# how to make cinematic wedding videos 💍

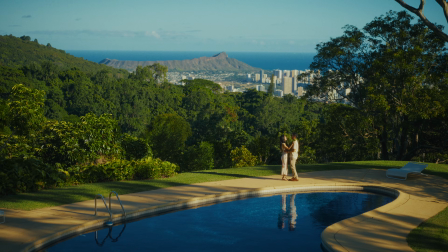(8:05)
For video, we usually need at least 5 seconds, so I'll think of actions like walk towards us,
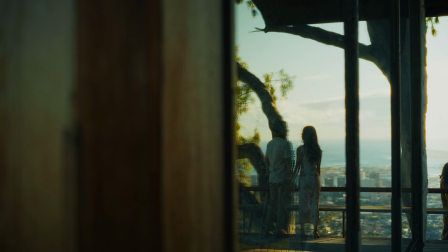(8:11)
but try your best to pretend that we're not here, talk to each other about something you're looking forward to today,
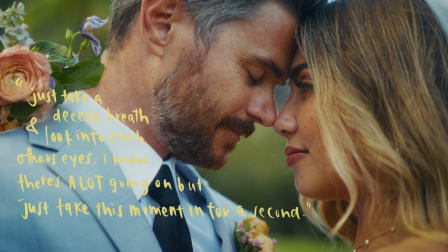(8:15)
or something like just take a deep breath and look into each other's eyes. I know there's a lot going on, but just take this moment in for a second.
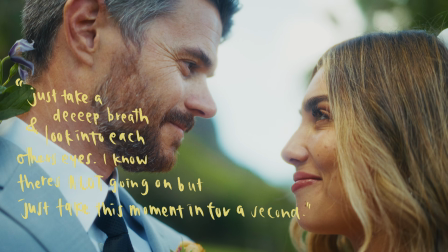(8:23)
These are kind of my go-to. And lastly, if you can, try to film the in-between moments too, because you might find that you can capture a little bit more of their personality.
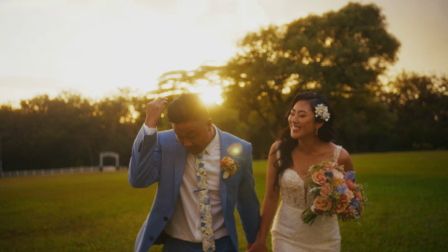(8:33) I can't stop crying. What is wrong with me? I don't know. Oh, baby.
Okay, so that's all the filming stuff. And next, this is where all the magic happens, my personal favorite part, the editing.
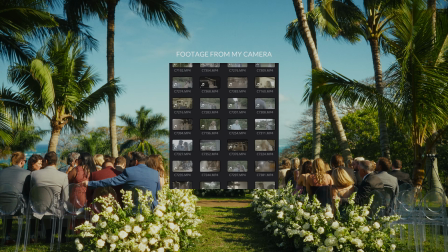(8:47)
It can honestly be very daunting when starting because you probably have so much footage and it's overwhelming and you don't know where to start. So let me just show you my personal approach to editing. First of all, organization is everything.
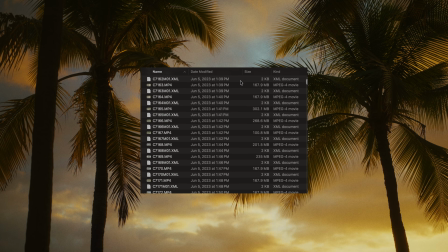(9:01)
I organize everything by camera, and I also color code by event like this.
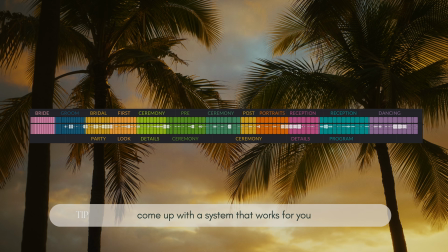(9:06)
I would say just come up with a system that works for your brain and stick with it. So what do I do to start editing? I just put on a podcast and then I just organize all the B-roll first.
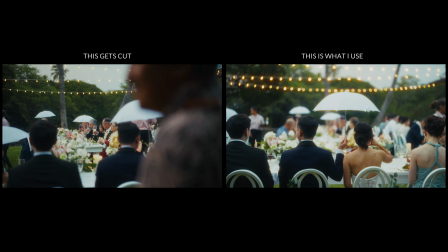(9:17)
So I'm just cutting off all the unnecessary movement. Just don't overthink it. It's the first pass.
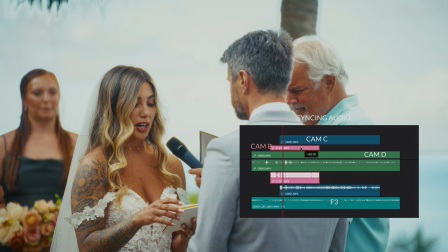(9:22)
Then I sync up the audio for the ceremony and speeches. I listen through and note the moments that might be usable. Then I lay out a rough story using these ceremony and speeches. You can ask yourself, what's the most interesting speech or a moment?
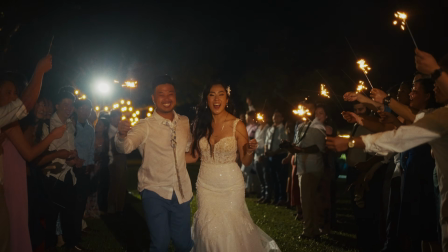(9:36)
What feels the most them? It might even be their first look or a thank you speech. It kind of just depends on the couple. Now that I have this rough layout, I go back to the B-roll and start building sequences.
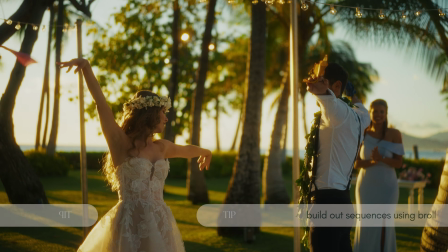(9:48)
I usually shoot for 3 to 5 shots per sequence. For example, this is one sequence from the bride getting ready.
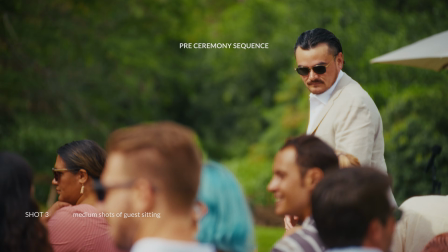(9:58)
Maybe the pre-ceremony sequence might look like this. And then I just make a bunch of these little sequences so I have like my favorite shots ready to use whenever I'm like looking for specific B-roll,
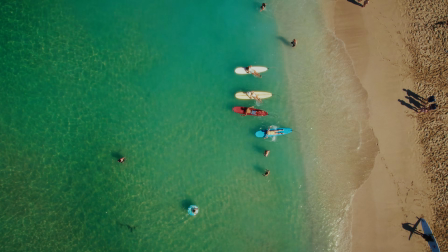(10:11)
because it can really get lost in all the footage that you have. Now this is where everything comes together, and not to be dramatic, but this part can really make or break your edit.
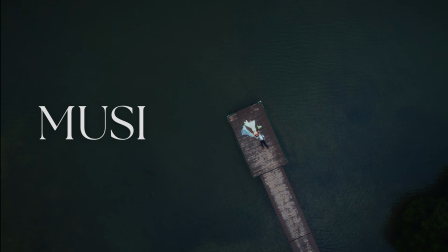(10:21)
If you don't choose the right song, all the work that you put in will go down the drain.
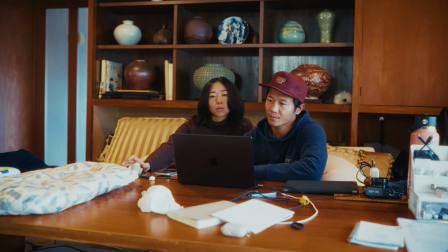(10:27)
I actually remember Jack and I like sitting in our office and debating if we should switch to music bed or not. And mind you, this is long before they knew about us and they sponsored us or anything.
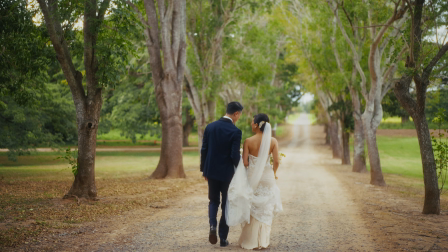(10:38)
But we were like in the stage where we're really starting to hone in on our craft, experiment with different lenses,
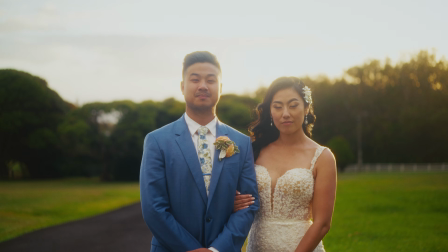(10:43)
and it felt like our footage was improving, but something was still off. So I would study other wedding videographers and look at the shots they were getting,
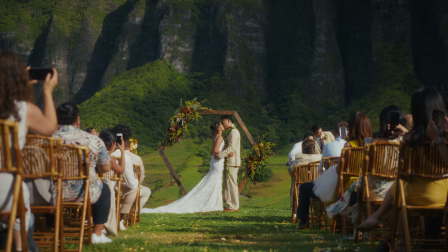(10:50)
and it looked similar to the ones that we were getting, but theirs felt like different for some reason.
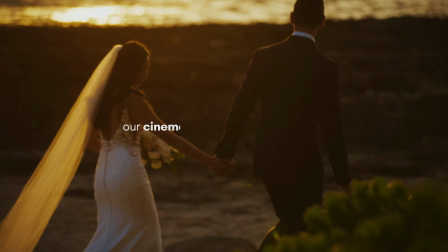(10:56)
And I sat and like thought about it, and I was like, it's the music. Our cinematography was improving, but the music quality was just not keeping up. So I want to share one of the first films that I made when we made the switch to music bed.
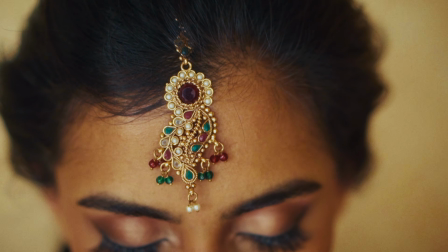(11:09)
And I think this was 5 to 6 years ago, but this video is really close to my heart because it was when I felt like everything kind of clicked for me.
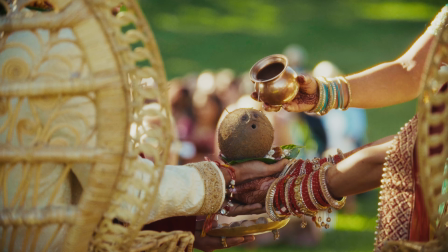(11:17)
It was the first time I was experimenting with something more dramatic, and since they had a lot of traditional elements in their wedding,
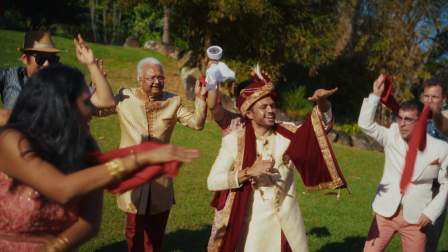(11:24)
I really wanted a song that would naturally elevate that vibe.
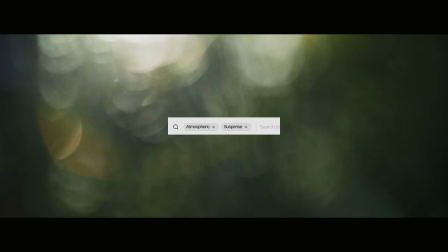(11:27)
So I searched under atmospheric, suspense, world, and this is how the intro turned out.
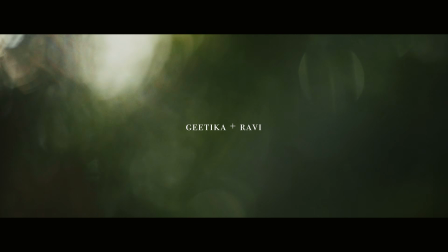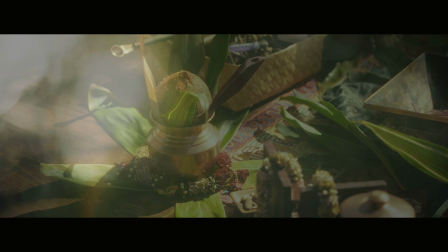(11:42) On the planet Earth, in the land east of Mount Meru,
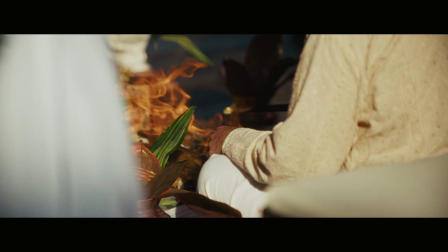(11:47) in the country known as the United States of America, on the island of Oahu,
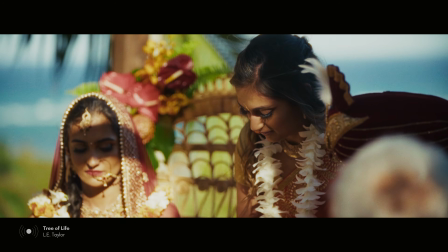(11:53) with auspicious conjunctions, and all the planets being benevolently bestowed
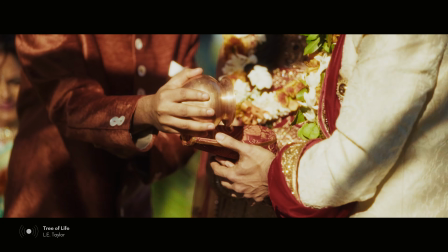(12:00) for the perpetuation of both lineages and in order to gratify all the ancestors